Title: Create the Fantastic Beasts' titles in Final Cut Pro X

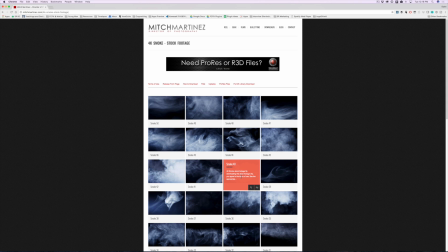8:19 You can use any of these smoke elements you want, but I picked Smoke 40. I like that one best. Just click on the download link, and it will pop up a window where you can download it.
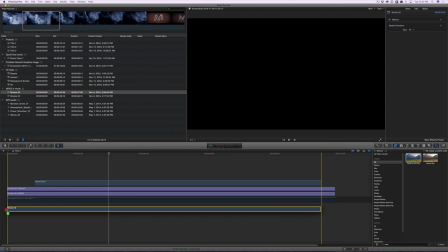8:31 Now, drag and drop your smoke element below the titles in your timeline. We're going to add some effects to this title, or excuse me, to this clip.
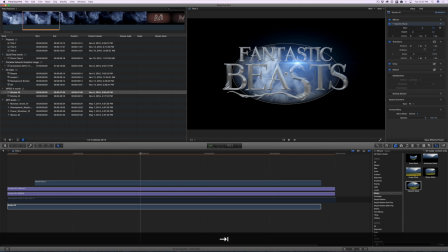8:49 Get a vignette mask and set the size to 1.2 and the fall off to 0.5. Change the scale to 90. And then drop the opacity down to about 50.
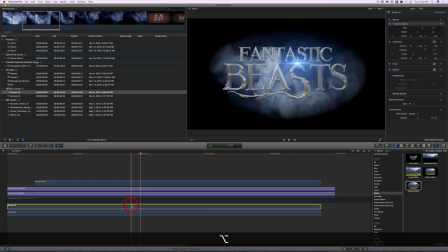9:11 Now we're going to duplicate that, and I'm going to put it above the original smoke layer. And what we're going to do is fill out the smoke a little bit.
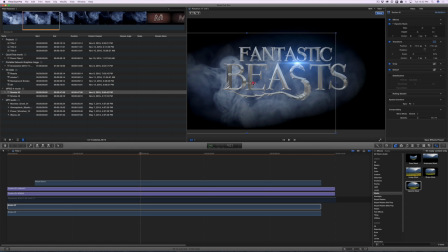9:19 We're going to move it down to the bottom left corner, and we're going to change the rotation as well. Drop the opacity, and let's set the rotation to negative 200.
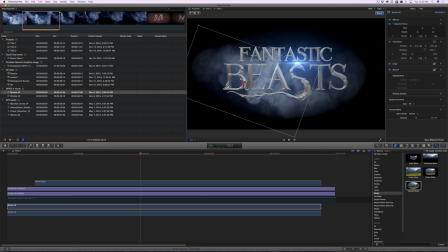9:42 And adjust the scale as well. And of course, this will be different for you. As you tweak it and get it to look exactly how you want, you'll have different values than what I have, and that's fine.
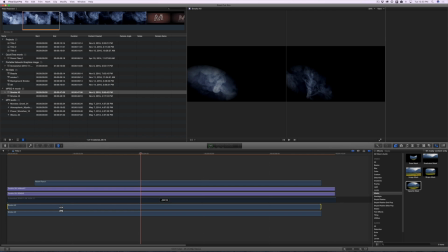9:54 Now I'm going to use the trim tool, to change the timing. I'm going to change when the clip starts and when it ends.
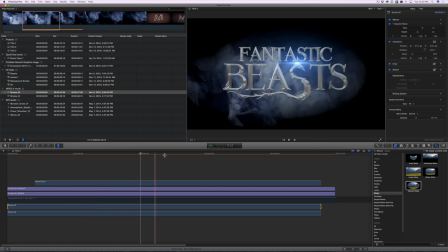10:01 That way I don't have the same exact smoke pattern up on the screen as before.
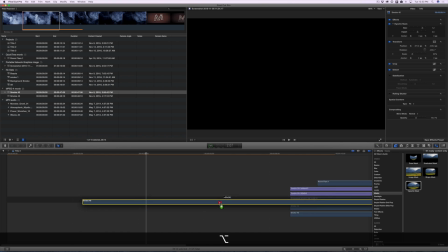10:10 Once I've got that how I like it,
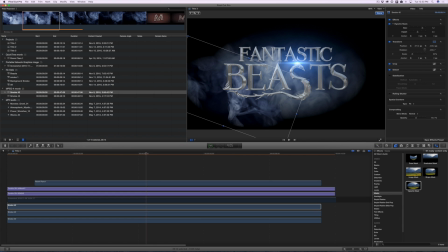10:14 duplicate the smoke element, and now we're going to move it over to the right hand side. We're going to change the rotation and move it up a little bit too.
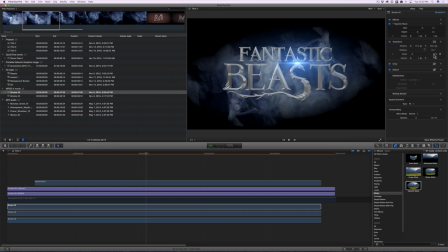Drop the opacity.
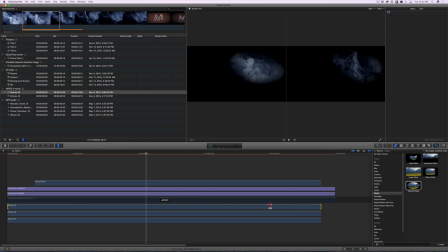10:41 And then let's change the timing on this as well.
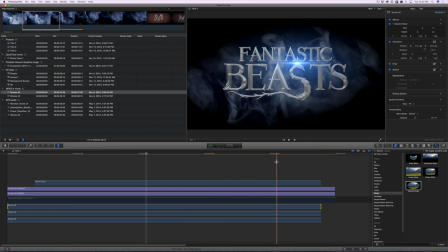10:44 I want it to be kind of wispy, so I'm pulling it back in time as the smoke kind of thins out.
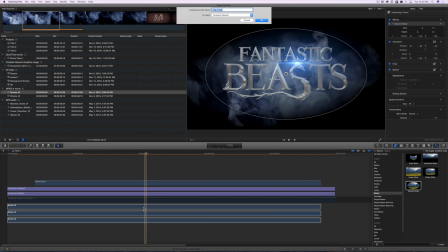10:55 All right, I'm happy with that. Next, select the clips and make a compound clip.
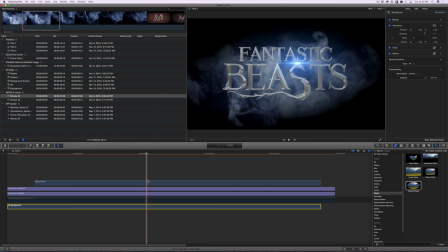11:02 Name it. And then on that compound clip, we're going to add a couple other filters.
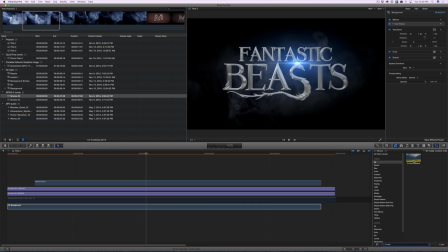11:10 We're going to add cool tones and two color gradient.
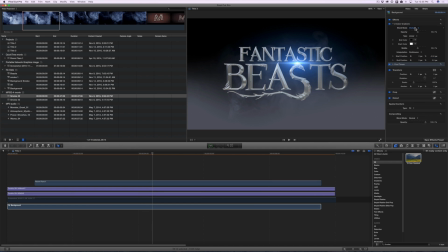11:19 Make sure cool tones is below the two color gradient in the inspector.
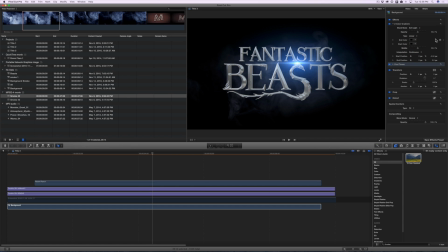11:24 In two color gradient, change the blend mode to soft light and put the start and end colors both black and change the opacity to 100. That kind of darkens it down and makes it look a little more mysterious. However, I think it's too dark for what I want.
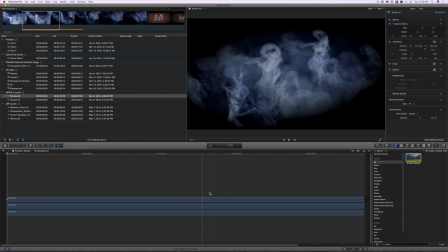11:42 So go back into the compound clip and play with the opacities until you get them how you want. In this case, I've put the opacity back up on all of them considerably.
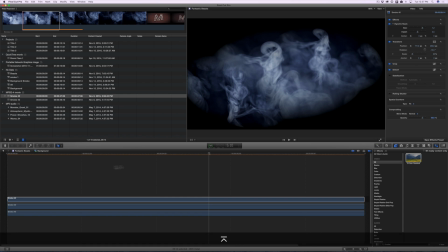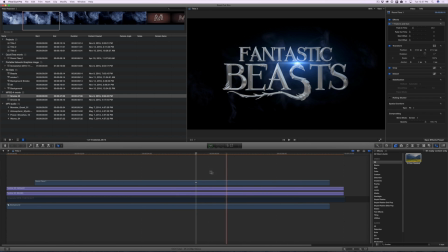12:05 I like that better. You can see it, but it's still not overpowering.
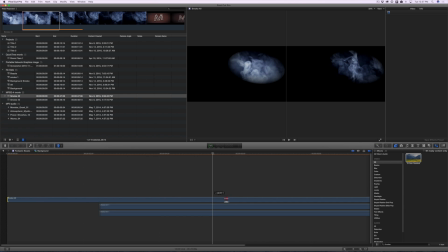12:12 I'm going to change the timing on this one a little bit. I want it to be just a little bit thicker.
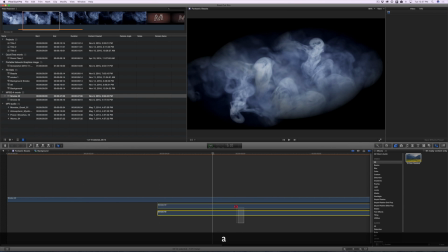12:19 So I'm using the trim tool,
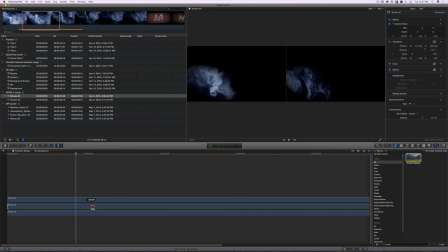12:22 and you can get to that by just pressing T. As you build your title, you'll want to tweak things to get them to look right.